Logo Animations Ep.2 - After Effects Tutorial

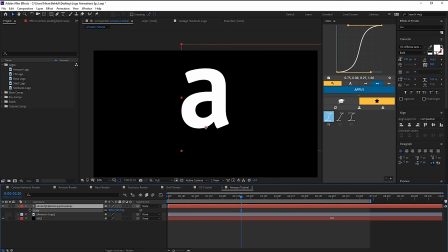Now let's scale this back up to 1000% as we had it before, center it to the comp.
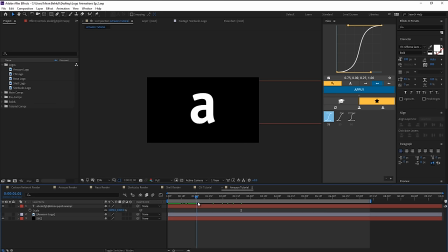And what we want to do is as this letter scales up and the other letters start to scale up as well, we want the camera to pan all the way to the right so that it follows each letter being scaled up. And the way we can do that is by either animating the position of this text layer,
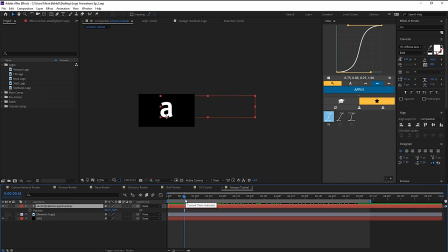or we could create a new null object and do all of that within the null so that we don't have to touch the text itself.
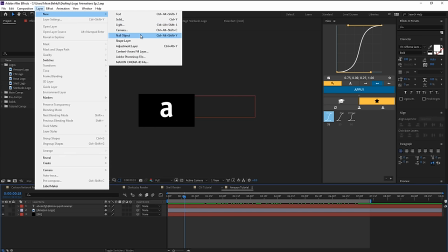So let's go ahead and create a new null object, layer new null, hit P to bring up the position, set a keyframe there.
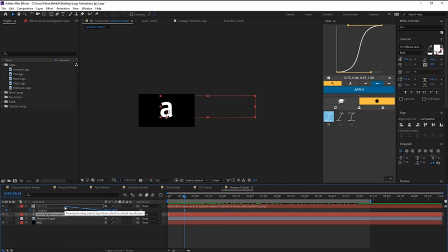Now, before we do anything else, let's just parent the text to the null, bring the keyframe all the way at the beginning, and now click U on the text layer to see where the last keyframe is and go to that point. And now since the text layer is parented to the null, when we move it, it just moves with it.
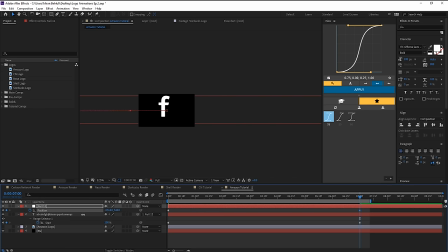And now we can hold down shift and it'll just scroll very quickly. And then we can arrive at the Z letter. So you can see now, not only are the letters scaling up, but also the entire layer is being moved to the left side, and we can constantly see these letters being scaled up.
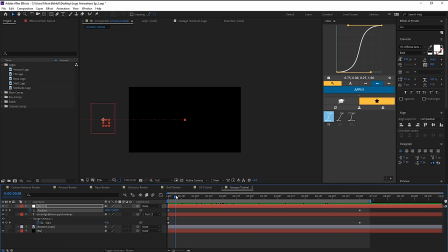Now what we can do here at the beginning is maybe shift this over by say 10 frames so that it doesn't start immediately, and maybe even ease that. Now of course this is gonna shift the timing, so now we can't quite see all of these letters being scaled up. Now in order to fix that, all we have to do is just play around with these keyframes.
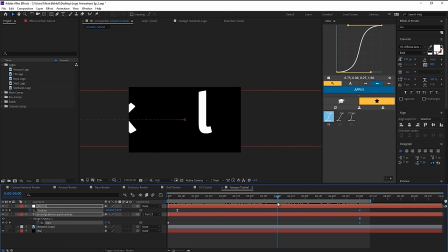Now first of all, I'm thinking this takes way too long, so let's go back to 4 seconds, drag these over, and then select both of them, maybe 75% on those, and maybe drag it back to that keyframe.
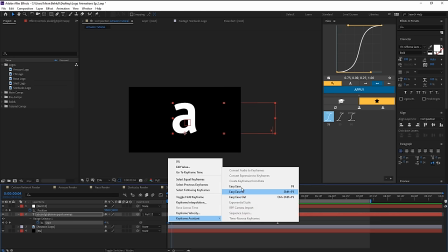Maybe even easy ease this keyframe at the beginning so that the letter doesn't just scale up immediately.
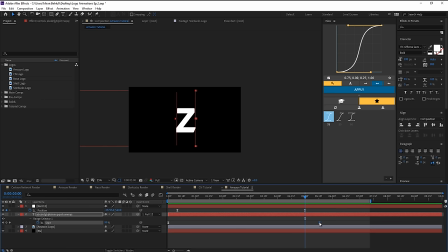Actually, let's bring them back to 5 seconds. Now I'm thinking we set both of these keyframes at the same second, but this keyframe,
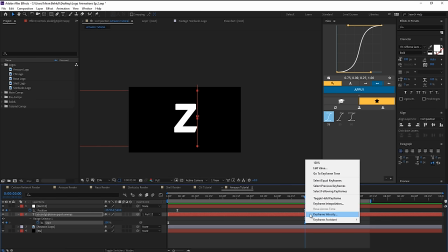which is controlling the individual scale of these letters, we can just set the keyframe velocity to something like 75.
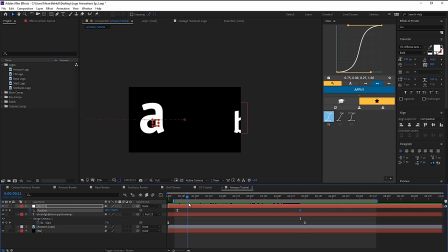And now when we preview this at the beginning, we can see most of these letters being scaled up and then it just goes by quickly. And then finally at the end, we can start seeing them and the camera slows down quite a bit and we end in the Z letter.
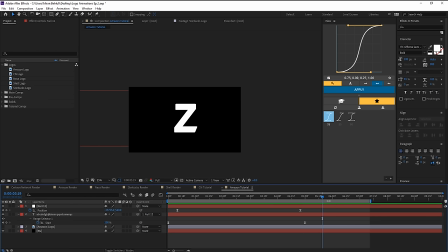Now keep in mind, this is all trial and error. I'm probably not gonna be able to get it to be the same exact result as I did in the original one. I do take quite a lot of time with these keyframe animations, you know, pushing them forward, easing them, increasing, decreasing the keyframe velocity.
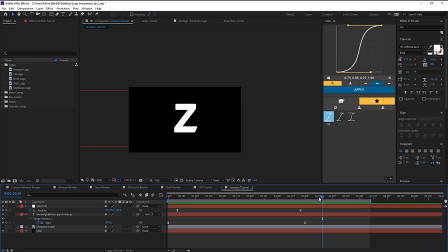So if you're not able to come up with a solid looking animation, don't worry, just keep at it and eventually you'll end up with something that you're quite happy with. Let's duplicate this null and then we can hit P, uncheck the stopwatch and right click on the position to reset it.
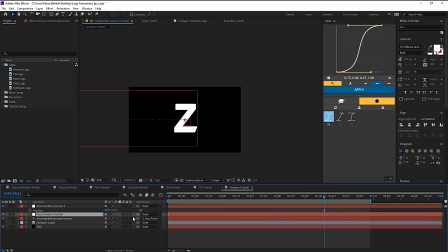And what we're going to do next is parent this intro position control to our other controller that we just duplicated. And now the reason I like to do it this way is so that I can more precisely control every part of the animation. Let's set a keyframe, find the spot where this animation ends, so at this frame.
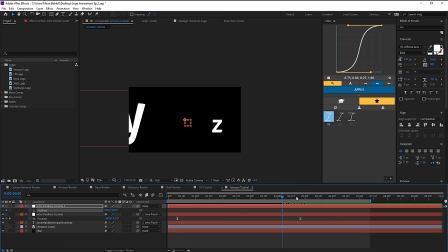Let's go back by maybe 20 frames, bring the keyframe here, and let's go over by 20 frames on the other side as well. Set a keyframe there, maybe even by 10 more frames. Now what I'm gonna do is, we wanna end up in this spot, right? Well, let's go back to this position. We're gonna push this null to this side.
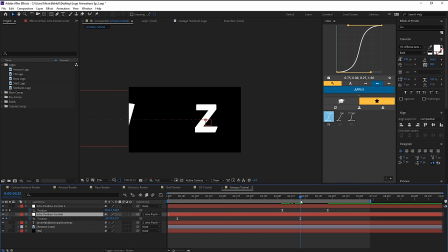Let's just keyframe velocity on those. When this null reaches the final position, it doesn't just abruptly stop. Instead, it sort of slides as well. Now, of course, the easing is not quite right. I don't want this to be 75%. Instead, I'm just gonna ease it. So let's preview. Maybe drag these back by 10 frames.
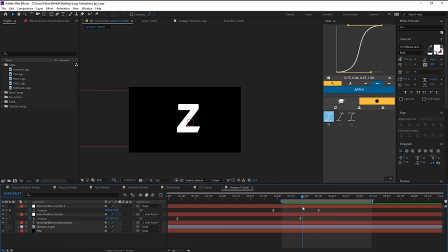So you can see what I mean. It doesn't just come to a stop. Instead, it just smoothly slides across. And this just makes the animation flow that much more. Now, of course, by doing this, if we go back to the beginning, we can see that the original position has been shifted. And that's because we shifted it in this keyframe.
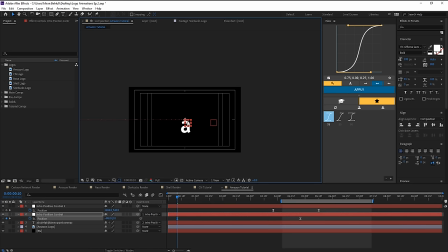So let's go back to the first keyframe and readjust that to be at the center. Of course, this might mess up our animation, but everything should be in place. And there you go, we already have the first part.